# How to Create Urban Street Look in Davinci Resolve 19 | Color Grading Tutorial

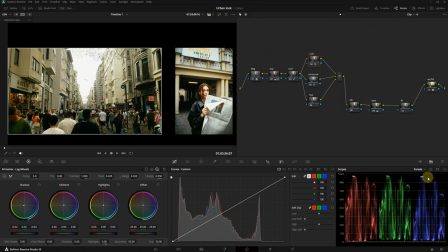504s
Next, I will apply the same adjustments to the highlights. In my image, the blue highlights are stronger, so I'm going to pull them down.
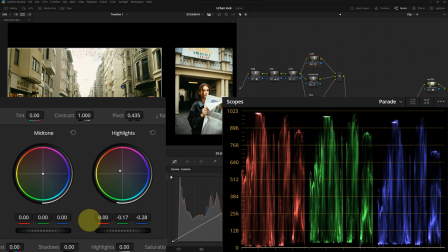513s
I will also reduce the green slightly and drop the reds a little as well. At this point, I'm barely looking at the image itself. I'm working purely based on scopes.
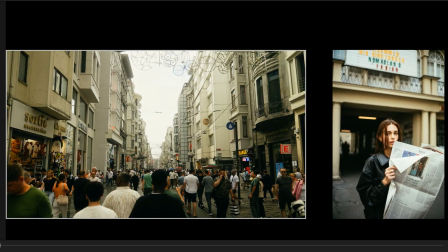523s
As a result, we achieve a much more stylized tone.
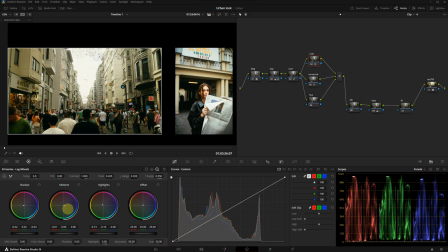527s
Now, after these changes, I can use the midtones to balance out the more extreme adjustments I made. By cooling down the midtones slightly, I can bring everything back to looking a little bit normal. Okay, let's move forward. Now in the adjust node, I want to show a small trick.
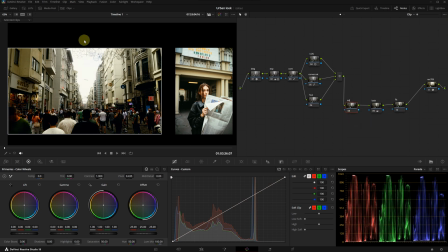545s
Right click on the node, change the composite mode to soft light. This will darken the image and increase the contrast, but we are going to counteract that. Next, go to the blur tab and increase the blur almost to the maximum.
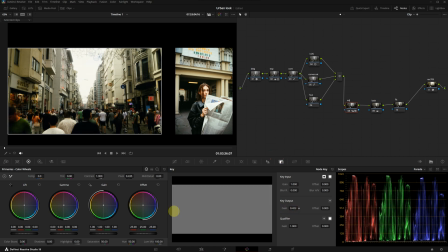558s
Then in the key menu, reduce the gain of the adjust node. I will keep this at a very low level. This adds a subtle softening effect to our image, giving it a smoother and more refined look. Now let's move on to the film look creator node. I believe this will be one of the most significant changes in our grade.
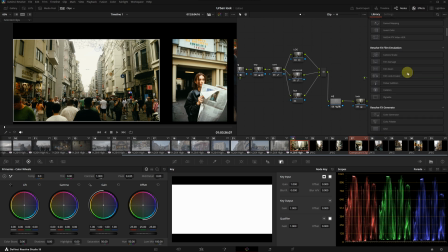579s
I will open the effects panel and locate film look creator and apply it to a node. By default, it applies a 65mm look, but I won't be using that. I will start with a clean slate instead. Okay, there are a few elements I want to enable: halation, grain, and the split tone.
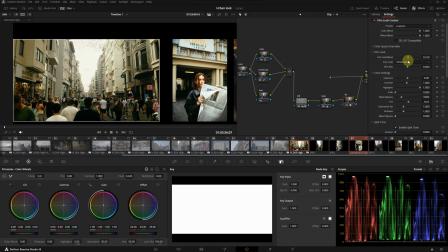596s
I will also add a slight amount of film look blend. The image might look a bit exaggerated at this stage, but that's fine. We can always dial it back. First, I will reduce the halation. It's noticeable in these areas.
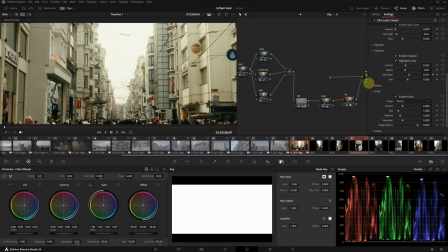610s
I will lower the saturation of the halation so it doesn't overly influence the colors. For grain, I'm using a 35mm setting. I also like applying a bit of image defocus to add to the filmic quality.
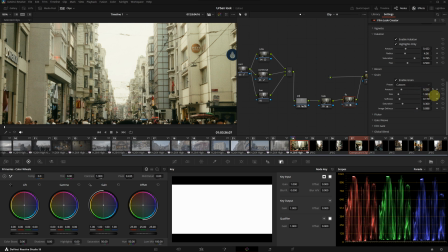624s
I will reduce softness and keep the amount low, just enough to create a subtle texture without overpowering the image.
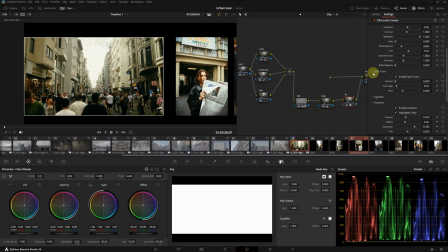631s
Now I will move on to the split tone, which will introduce a beautiful color separation in the image. To see its full effect, I will first push it to the maximum. This helps visualize the adjustment. Once I understand how it behaves, I will fine-tune it. For the hue angle, I want a slightly warm tint in the highlights.
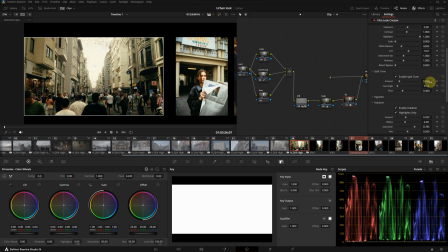651s
Just a subtle touch. I will set the amount somewhere around here. Because of the film look effect, the image might have become slightly desaturated. I can adjust the saturation settings here or even pull back the contrast a tiny bit if needed.
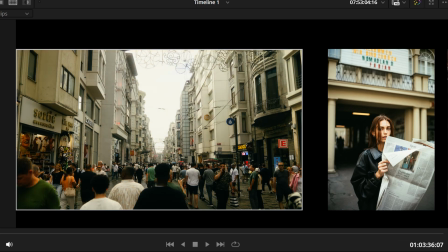666s
This is before and this is after. Do you see how it started to take on that filmic feel? It now looks like they belong in the same world. Of course, this process requires going back and forth between nodes. For example, if an adjustment in the film look creator feels too strong, I might return to the log wheels and refine it. If the yellows are too intense, I can tweak the mid-tone slightly. Small refinements like these help match the reference more accurately. And I think even at this stage, the transformation is impressive. Let me show you a quick comparison.
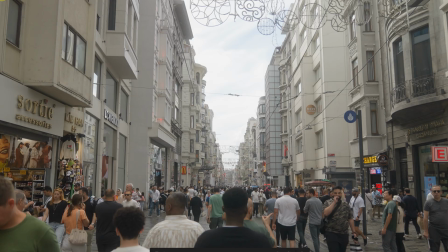700s
This was just our Rec 709 conversion. And this is the stylized version we just created.
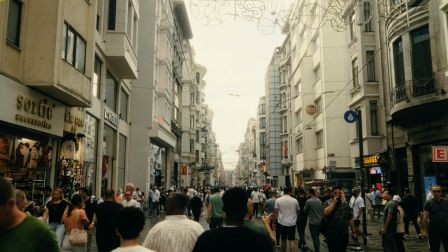706s
Slightly exaggerated, but I would say we have achieved a cool cinematic look.
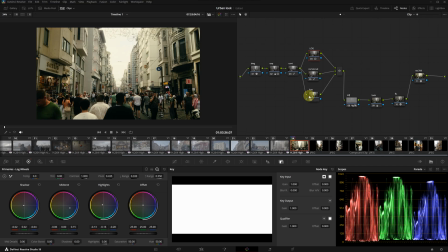711s
I don't know, whatever you want to call it. It works. Now let's go to the hue node and check the hue shifts.
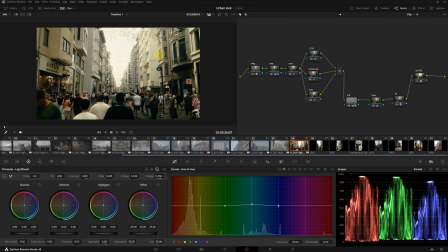717s
I actually want to adjust the blue hues a little. In this image, it might not make an impact since blue only appears in this sign,
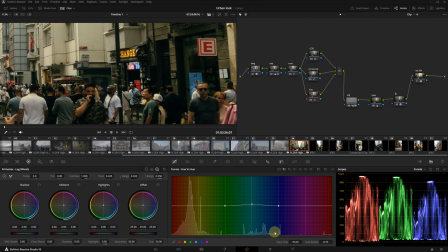725s
but in other shots with more blue tones, this adjustment would be much more noticeable.
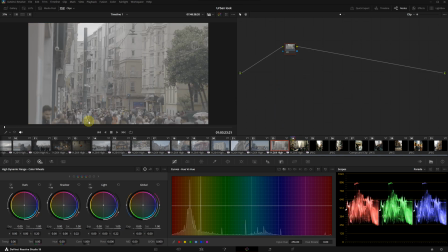731s
Now let's see how this look holds up in the new shot. Honestly, I think it's starting to resemble Kodak LUTs.
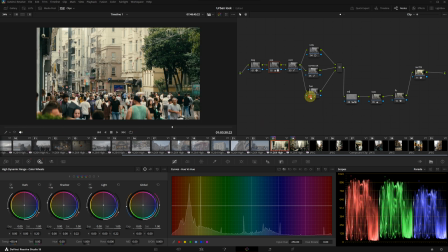737s
We are getting so close to those golden yellow tones. Overall, I'm happy with this result. Alright, I highly recommend practicing this look on your own footage. There are countless ways to create a film look in DaVinci Resolve, and this was just one of them.